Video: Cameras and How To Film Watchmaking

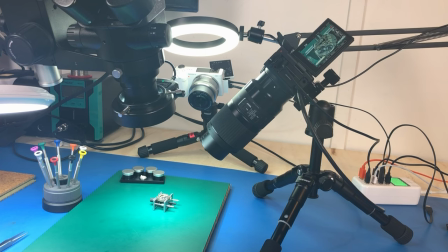So if you have a person standing in front of you and you're a person too, you're standing holding the camera pointing straight at them, the subject, the person is perpendicular to the camera so you're going to focus on you know they might be four meters away you'll focus on them and what's four
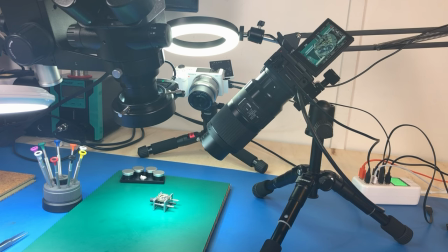meters away from you will be in focus what's five meters away from you won't be in focus so that works beautifully when the subject is perpendicular to the camera the problem is that in watchmaking the subject generally isn't perpendicular to the camera
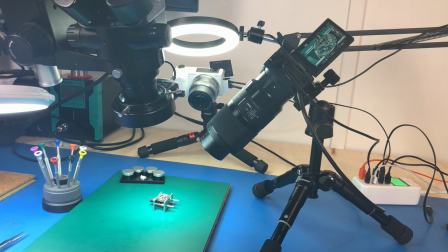and the reason for that is because in watchmaking you want to have multiple shooting angles and you can see that in my setup if we just have a look at the
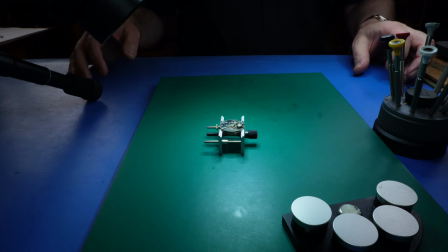the different angles that I have now so I have an overhead angle and I do that with a microscope
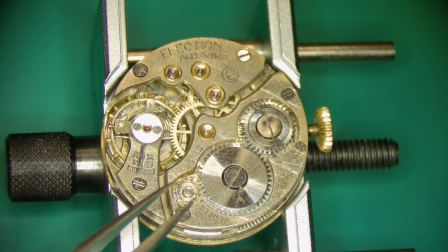I have an angle that is a high zoom macro
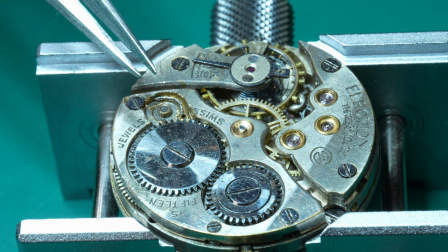that is coming from my right and then I have a sort of a general
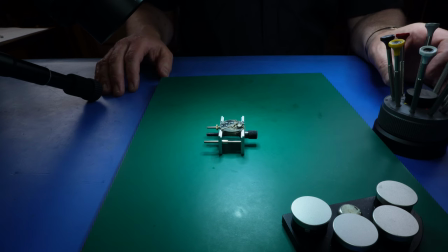B camera that is directly in front of me so it's looking back towards me so I have three angles and the reason that I have three angles is you're
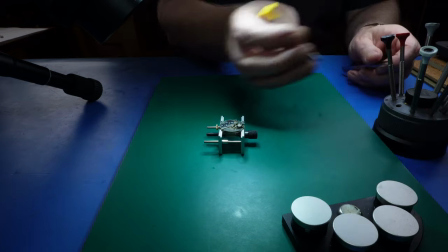filming working on the watch So if I get a screwdriver out, for example, and I come over here and I do this,
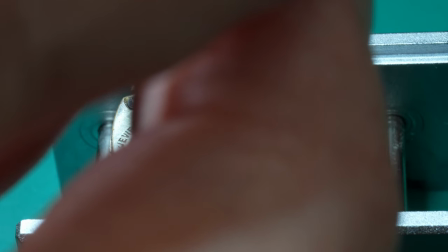well, with my A camera, all you can see is my big fat fingers that are out of focus. So that A camera shot is absolutely useless.
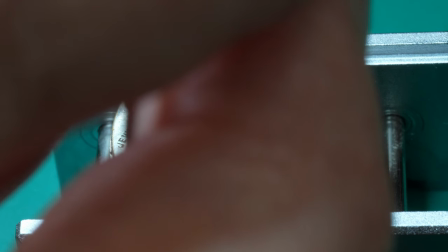So I'm probably going to use, in this case, I'm probably going to use the shot that's coming from the microscope,
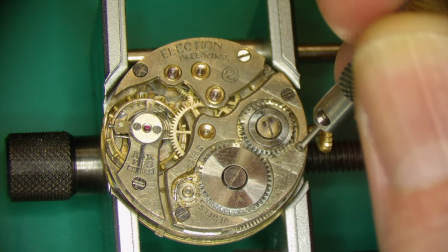because you can quite clearly see what it is that I'm doing. And I might lead into that with the B-shot that's
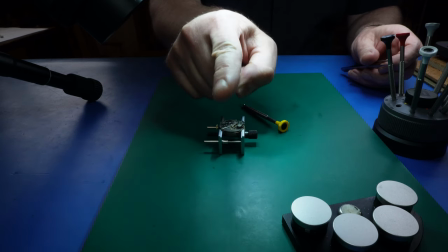coming from that camera right there that is pointing back towards me.
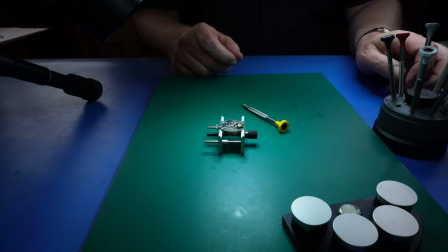So you want to have multiple shots because your fingers will get in the way
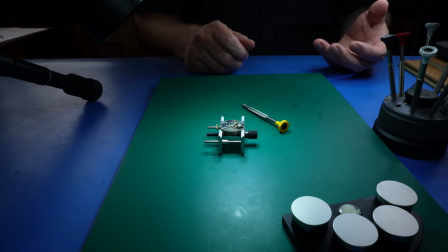and it means that you'll have a shot that is usable at all times, hopefully. And because you have multiple cameras shooting from different angles, then it means that they are not shooting perpendicular to the subject.
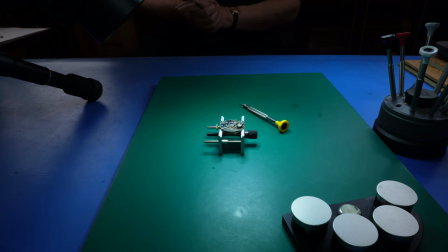So if I just bring you guys in, I'm filming this on my iPhone 8 by the way, if I bring you guys in you'll just be able to see that a bit more clearly.
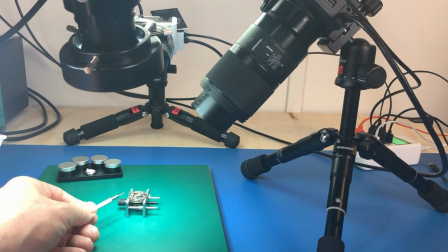So here is the subject,
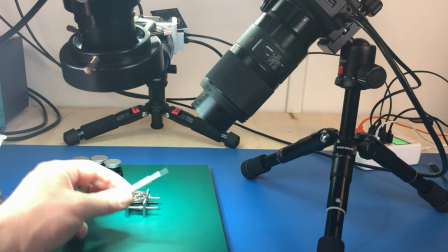the plane of the subject is this way and here is the plane that the camera is shooting at.
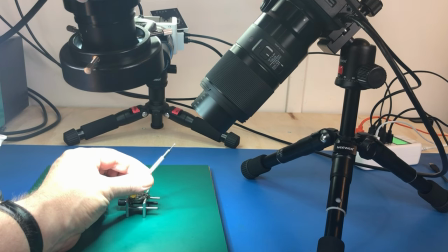The camera is shooting at 45 degrees
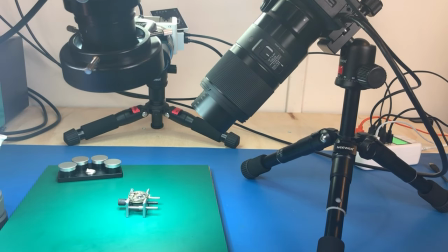to the subject okay so what that means is if we were to shoot this with the lens wide open so we talk about f stops this is not meant to be a full-on camera lesson so you'll need to go and research what I'm talking about
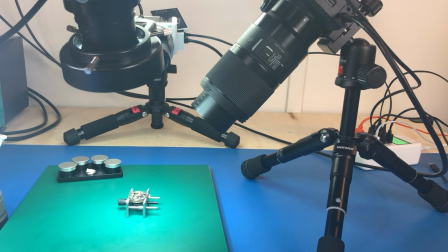if you don't know what I mean here but this lens goes down to this is an f2.8 so that means that the widest it can be open in terms of f-stops is 2.8. I think the easiest way is if I just show you what this looks like.
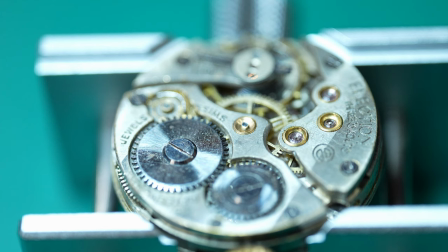So this is a classic example as to what we're talking about. With this lens wide open at f2.8 shooting at 45 degrees you can see that the center of the watch this part
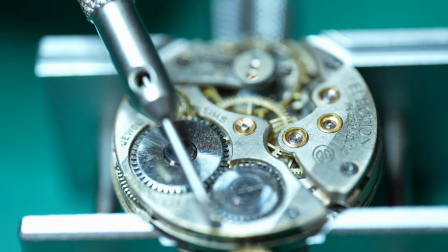here this is in focus this is out of focus this
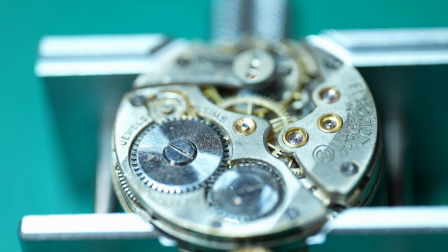is out of focus so this shot would be absolutely useless I couldn't use this at all but this is supposedly this is the ideal of photography is to have a wide open lens with the
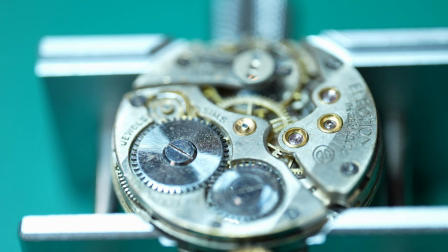focal distance being in focus and everything else out of focus it's absolutely useless.